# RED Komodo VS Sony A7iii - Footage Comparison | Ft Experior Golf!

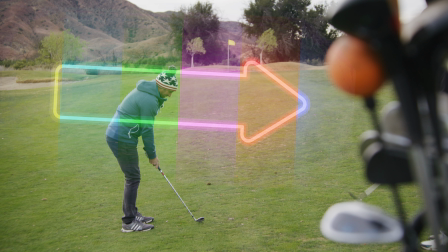And then here is this little out of focus action. It was actually the back of one of their golf bags. So there's some clubs sticking out. It's just a nice frame. It levels out this nice frame, makes it have 3 different elements.
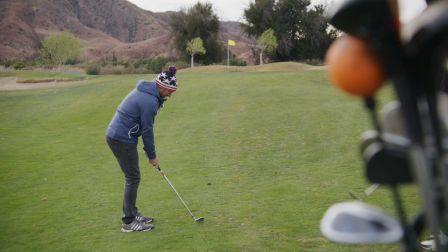Even the far background too, with deep background, we got mountains. There's 4 different elements that we're filling the frame with and just making it dynamic and interesting looking. So you're gonna see on Matt's footage, he's the Experior golf cameraman, you're gonna see him focus way more on story. So he's gonna be focused on who's talking, or he's gonna be focused on where the ball is going, versus when I was out there, I had more cinematic framing in mind.
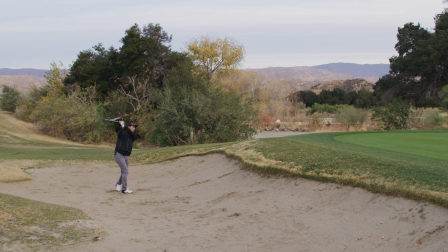I did a lot more wides. I didn't necessarily follow the ball every time they hit the ball.
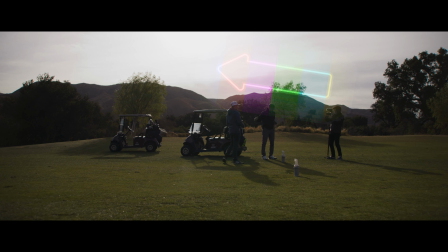Make sure the mountains are in the shot, make sure we have the sky in the shot, make sure our characters are living on one of the thirds, left or right,
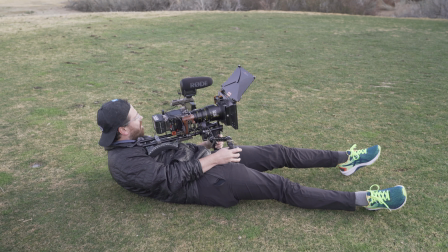sometimes centered, and I just had a different focus in my mind. A lot of times I was like laying on the ground or kneeling, because when I did that, it was bringing the mountains down in view and just making it a little more of a prettier shot.
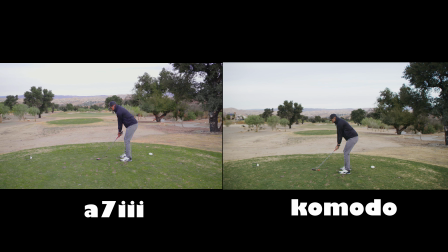So you can see the difference here is just framing up, getting everything symmetrical.
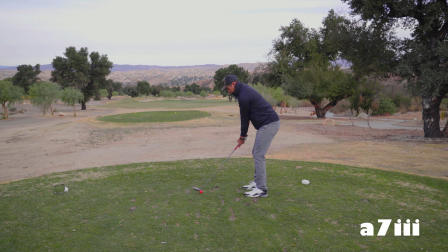So on the A7 III footage, he's not really on a third. It's kind of like, I think the center of the frame's here, so his head's kind of in the center,
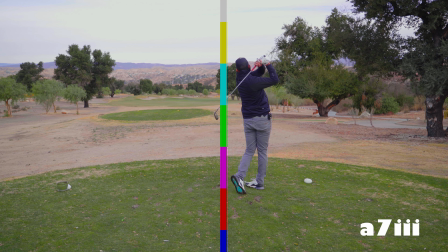but he's not really, nothing's really living in the exact center of frame. I mean, I wouldn't put his head in the frame, in the exact center. I would put maybe him or the ball in the exact center of the frame. And it's a little off, it's a little to the right. Versus the Komodo footage here, everything's super centered.
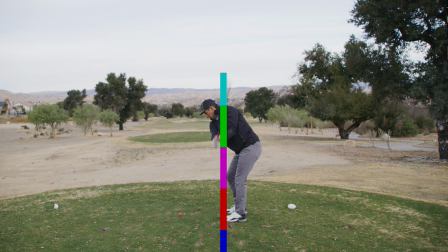We have our character dead center in frame instead of his head dead center, and we're looking straight down range, versus we were a little sideways. You can tell by the golf pegs, I forget what these are called, the tee off thingies. Cinematography has a lot of symmetry involved in it.
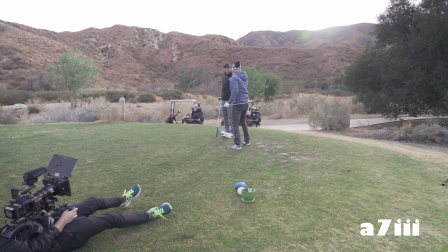As you can see, I'm lying on the ground here to make sure that this mountain range is not to the top of my frame, but it's kind of like the top third of the frame versus out of frame or just kissing the top of the frame.
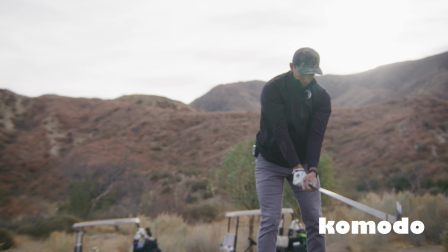We want it to be still in frame nicely. I really love how the mountain range here is kind of shoulder height, and then his head's just sticking on top of it.
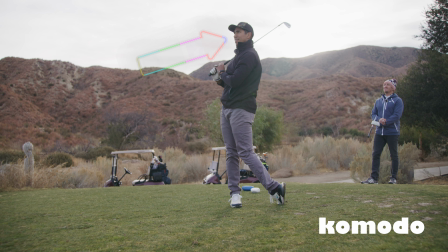Like he's higher than the mountains. That's what we're trying to say here. He has overcome the mountains.
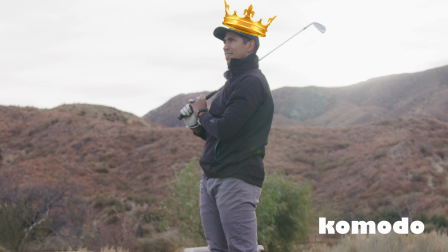This Brian from Experior Golf is a mountain warrior here.
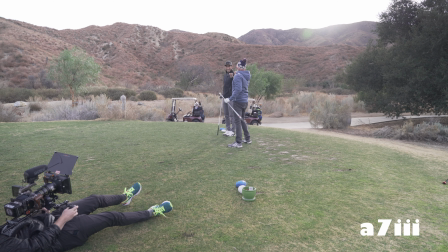Contrast that with Matt's angle, where he's just standing like he normally does, and Brian is lower than the mountains here.
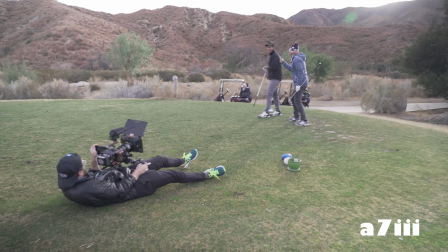He doesn't have that prestige, that power that this framing gave him.
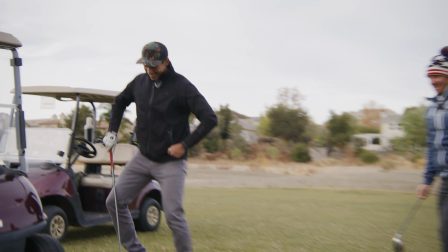Totally different feel. It's just a stupid shot of golf carts, but I really like it.
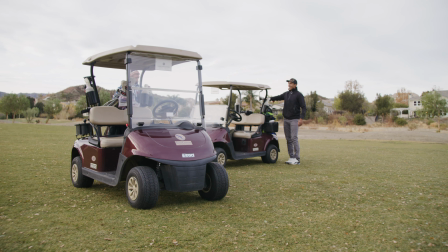I really love how they're positioned, where we kind of have this golf cart on the left third and he's kind of facing this way, whereas the other one's kind of behind facing another way. I think it just looks cool. Nothing super fancy about it. It's just kind of a cool frame. So here's a big difference here,
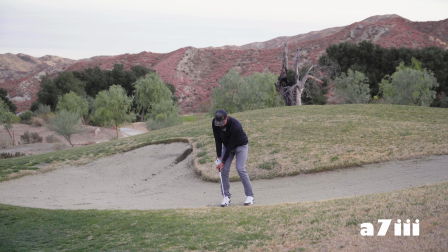where Matt chose an angle that probably made more sense for the narrative of the story
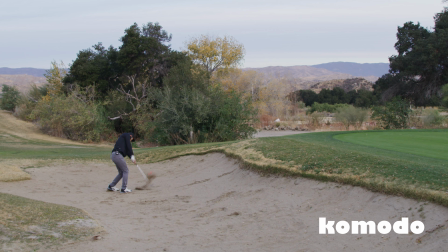and actually capturing the moment so that the audience can be engaged, versus I chose a much wider angle, much further back.
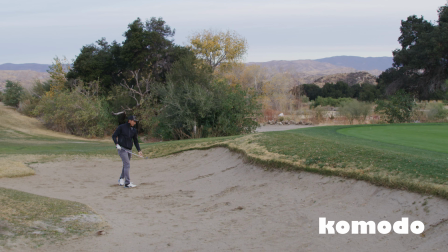I did have a better shot of his face, I would say. I guess he did too, but the hat kind of covered it.
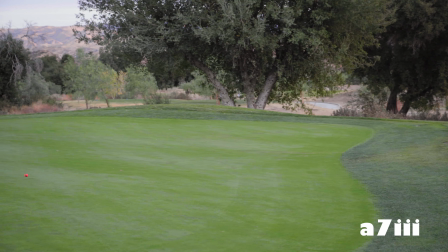But he follows the ball here, where I just kind of sit there and just take in the nature of the shot.
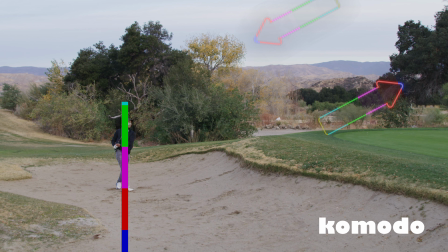We got distant mountains, got trees, got Brian here living on the left third perfectly, and the sand in the foreground. It's pretty cool. Again, here, this walk-up shot, it's just a difference in height of the camera.
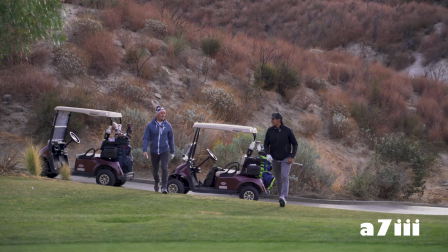You don't really feel the mountains here that much. I guess you start to at the very end, versus the angle I chose.
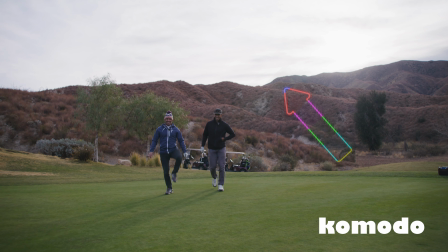I was much lower, and you're feeling the top of mountains really the entire time. I'd rather see in the background opposing elements, mountains and sky, versus if there's just mountains back there, it's not as interesting as mountains and sky the whole time. So getting a lower angle helps show that off. So that's it. It's a fun time. Wrap up, use foreground, use midground, use background elements.